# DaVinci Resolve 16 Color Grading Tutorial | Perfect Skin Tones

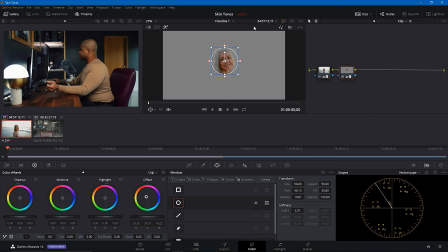So right about there is the correction. Now, I'm gonna turn off the power window.
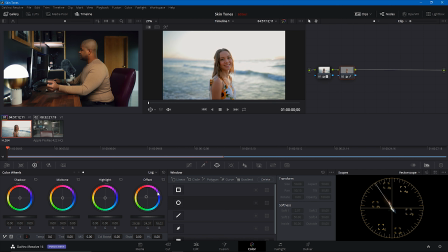I'm gonna turn off the mask selection. Do you see the difference right there? That's what that did. Now that we have that done, I'm just gonna take out the saturation in her skin just a smidge,
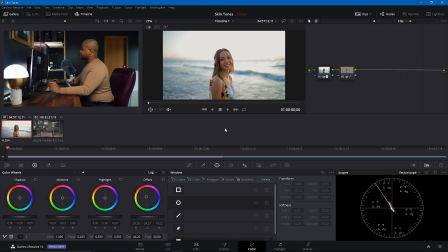because she is a little too overly saturated for me. And again, before, after. Looks nice. That's a nice neutral skin tone, much more balanced, much more natural, much more realistic.
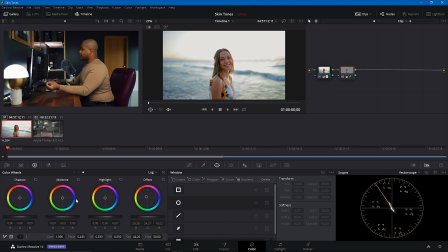The next thing I'm gonna do is I'm going to play with my shadow, mid-tone, and highlight. Now, I always push the same orange color into my midtones, always. And then I add a little bit of red in the shadows to represent skin blood flow in the skin, not skin flow.
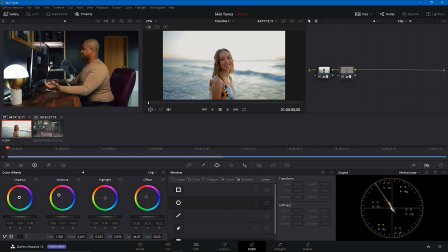Can't have skin flow in your skin.
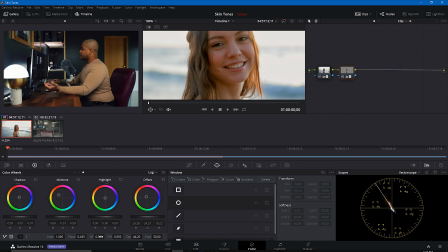And then I'll zoom in and I'll play with my low range and my high range until that's where I like it. And I feel like right there, you can see the red in her skin right there. It's a nice combination with the low range and the high range.
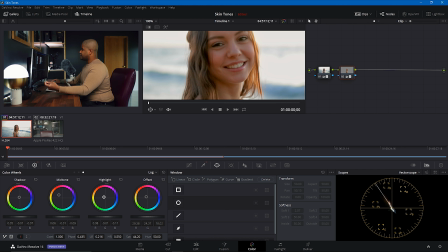And then the highlights are just gonna be the color of the highlights in the scene. So her skin looks like it's part of the scene.
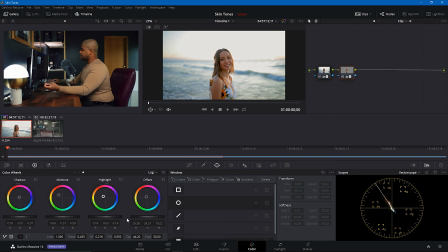So I'm just gonna push in a little bit of a yellow orange right there because those are the highlights. I'm gonna play with the high range until I see that come out. You can see the highlight is right on her chest right here. And I feel like now it looks like she's part of the scene.
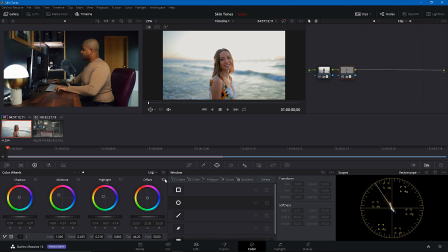And then again, before and after, and then again, before and after of a skin correction.
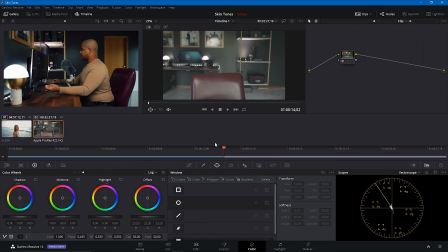So now let's go ahead and look at me, the black skin tone. Now first I have to find a frame of myself I actually like. I'm just gonna use this. I look like a mess, but I'm not gonna worry about it. So again, you can see, I don't know if you can see it, but I definitely can, the overall green tone of this image.
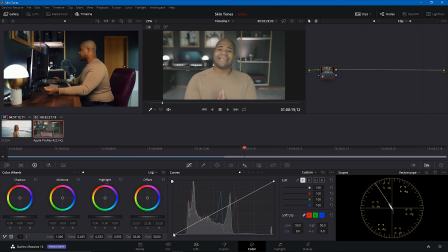So the first thing we're gonna do is we're going to do an exposure correction. Again, I'm gonna bring back up my waveform. And you're gonna see that I'm very particular when it comes to how I color grade the image of myself.
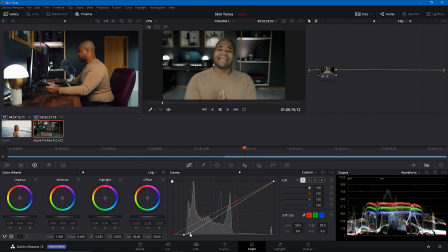But I like that about right there. I'm gonna bring down that just a smidge, and then I'm gonna tweak my skin tone. So I'm gonna do something like that. I feel like that gives good contrast in the scene, which is what I'm looking for and going for, but my skin is still standing out nicely.
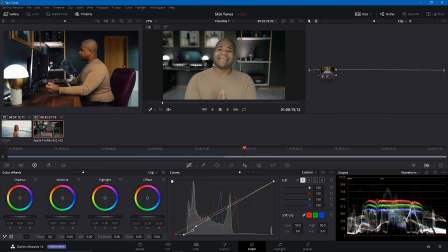I'm gonna add a little bit of a mid-tone detail to add some mid-tone contrast, just about to 22. And then I'm gonna go ahead again in the RGB mixer and saturate. Next thing I'm gonna do is I'm gonna go ahead and add a node to trick my skin tones.
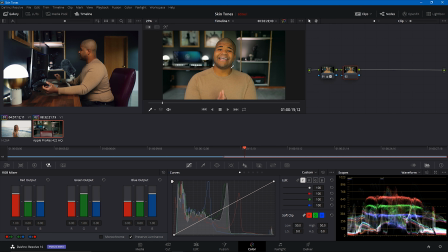Now I can already see my issue. I'm just this overly green, orange Oompa Loompa.
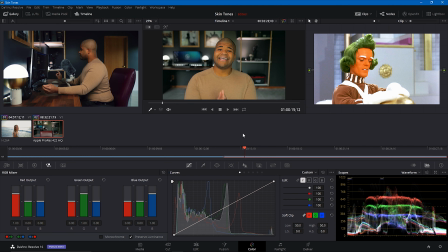And I think it's the green tones I really don't like in this image. So what I'm gonna do is I'm going to, again, qualify my skin tone.
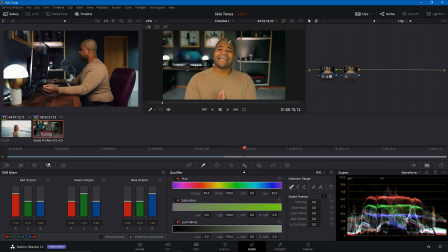And what I'm gonna tell you is gonna happen when I throw on this power window is simple.
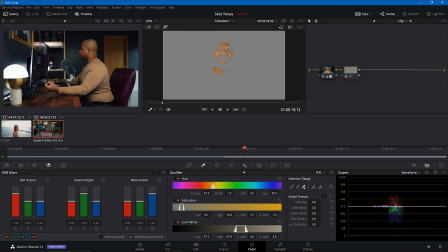It's probably gonna be on the line or a little bit past that line. Because normally we had to move it to the left. I'm gonna have to move it to the right this time because it's in that green area. So I'm just gonna go in here and qualify my skin tones. You can tell with me, there's a lot to have to qualify generally
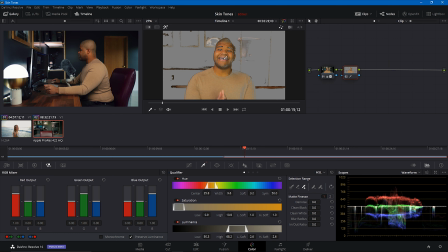because there's so many different shades on my face. There's the red, there's the green, there's the blue, there's everything. And I also want that to show some of the oranges and the yellows that are in my picture frames. I like the warm accents. I like the teal and orange look.
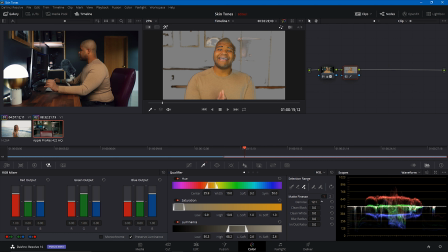So next thing I'm gonna do is actually denoise a bit and then do some clean whites, maybe a smidge of clean blacks. And so now that I have that done, let's go ahead and throw on the power window.
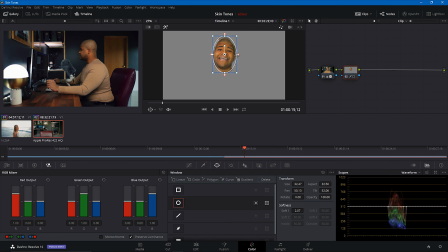And now I'm just gonna get in only my skin tones in there. That's all I wanna see, just my skin tones. Guess I do have a big head. Then we're gonna go into the vector scope. See what I mean? It's on the line. So we're gonna have to go into the offset.
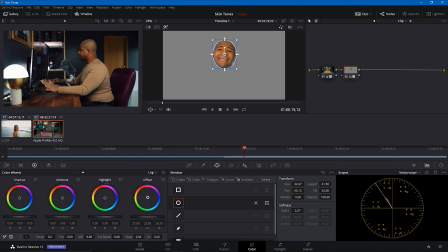I'm gonna have to move a little bit more in probably the magenta range, but I'm gonna move up. I'm not gonna move completely in the magenta. I'm just gonna move up. And right about there, you see my nice natural brown has came back.
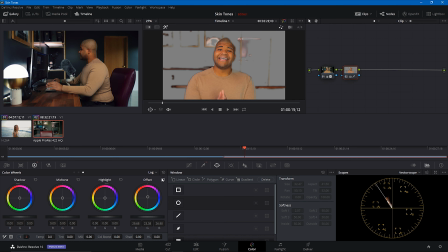It's oversaturated brown, but it's a natural brown. Before, I'm green, now I'm neutral.
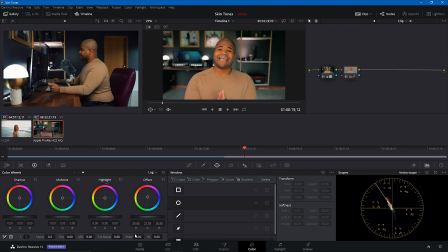Sorry that the power window came back. Now, I'm gonna desaturate my skin tones because I'm just overly orange. When I pull back that saturation, you can see now I am more neutral in this situation.
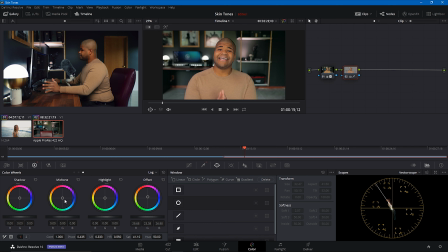Now, the one thing I'm gonna do is I'm going to, again, push my midtones in that orange direction. And like I said, it's the same color every time.
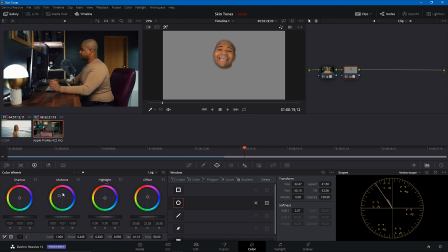We can turn that power window back on and turn this on because we can watch this to make sure, because if you are pushing the wrong tone, look it, you'll see it flex away. That's not what we want. So we wanna make sure that we're pushing it in the right tone and in the right direction. So I'm pushing that orange in there and I'm pushing a little red in my shadows.
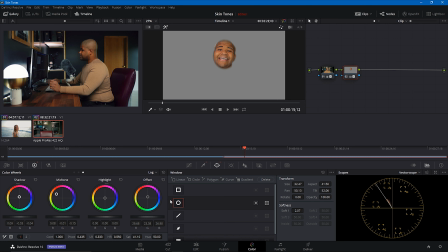Let me see how that looks.
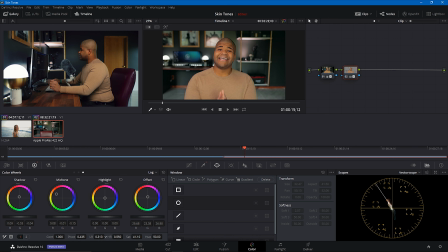And then again, I'm just gonna adjust the low and the high range until I like where it's at. So let's see that low range. Here we go, right about there. And that high range, I'm gonna keep that about right there.
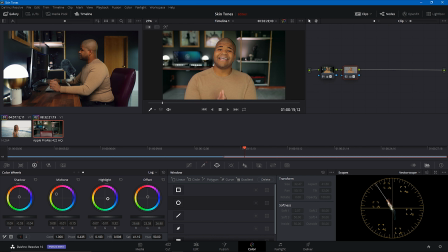And then for the highlights, because I have a daylight coming in, I'm just gonna do a slight bit of a bluish color. And then here we go. So before my skin tones, after my skin tones.
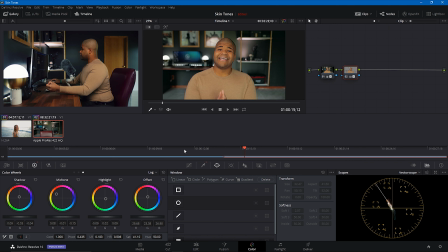That's a nice correction from where we were. Now, for some, my skin tones may be a little too magenta.
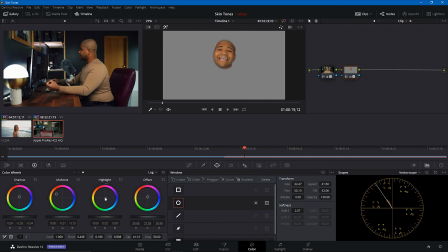And sometimes I feel that way too. So if I'm coming back in here again, all I have to do is just pull that offset. Pull the highlights for one. I can pull the highlights out, take away that blue.
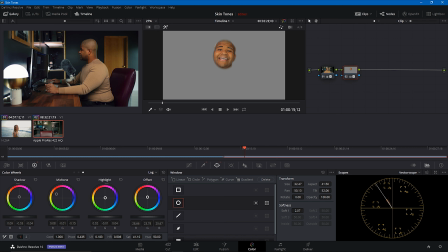Then I can just pull the offset a little bit more towards that middle ground and keep it on that line.
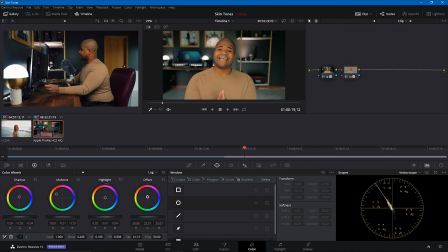And there you go, you see if I turn off the power window, I still think that's overly green. I like the way the skin tones look in more of that offset, of that magenta range. And so that's the correction there. And then all I would do next is I would add a corrector, add another corrector,
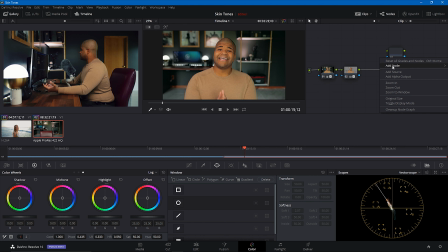and you can see that I'm gonna have a nice skin tone to background contrast when I do my teal and orange grade. And that's one of the things I want people to understand is that the importance of a teal and orange color grade or the standard cinematic color grade is
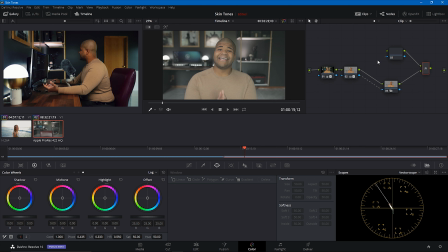not using some LUT that makes the teals teal or the shadows teal and the oranges orange or however those LUTs work. It's using your skin tones and using color science to differentiate yourself from the background. So what we would do here is simply add in cooler tones to our background. So I would drop my reds.
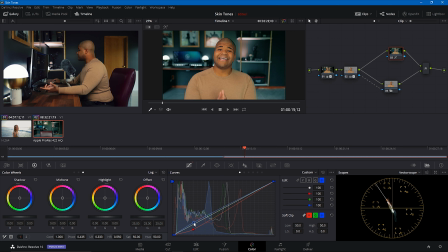Bring a little bit of the blue up, and then I might even just drop, I just did that dramatic correction because I want to drop the shadows in there a bit. And then about right there. And see, again, this is just a sloppy grade.
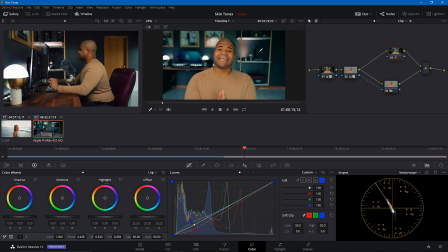I would obviously go back here and make sure that I do the correction for the light to make sure that that's not in there.
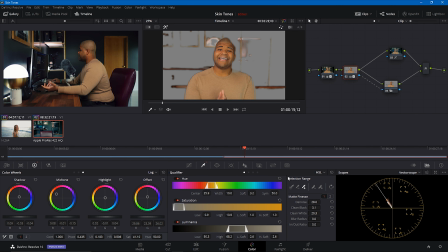Because that just came in when I qualified my skin tones. And I might have to actually just use like a little mask right here to just like boom boom boom boom boom,
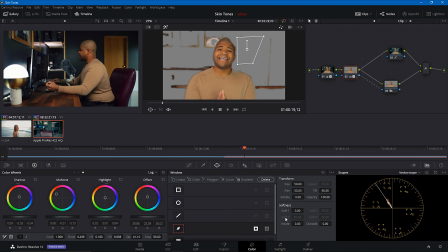and then I would invert it to get rid of that, and then I would turn that off.
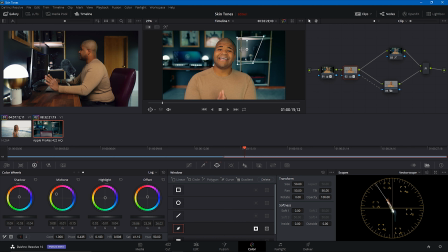You can see here, as long as my head doesn't move in that area, I should be fine. But just to show you how it will look, that is probably my prime example. And you can see again, I have that nice skin tone contrast, and again, I'm just gonna bring down the saturation of my skin a bit because it was just too powerful.
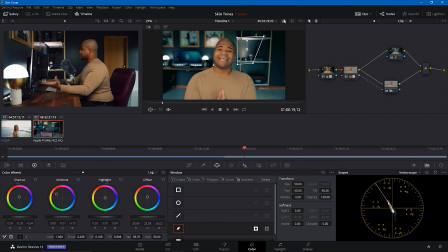So we went from this to this as our graded image.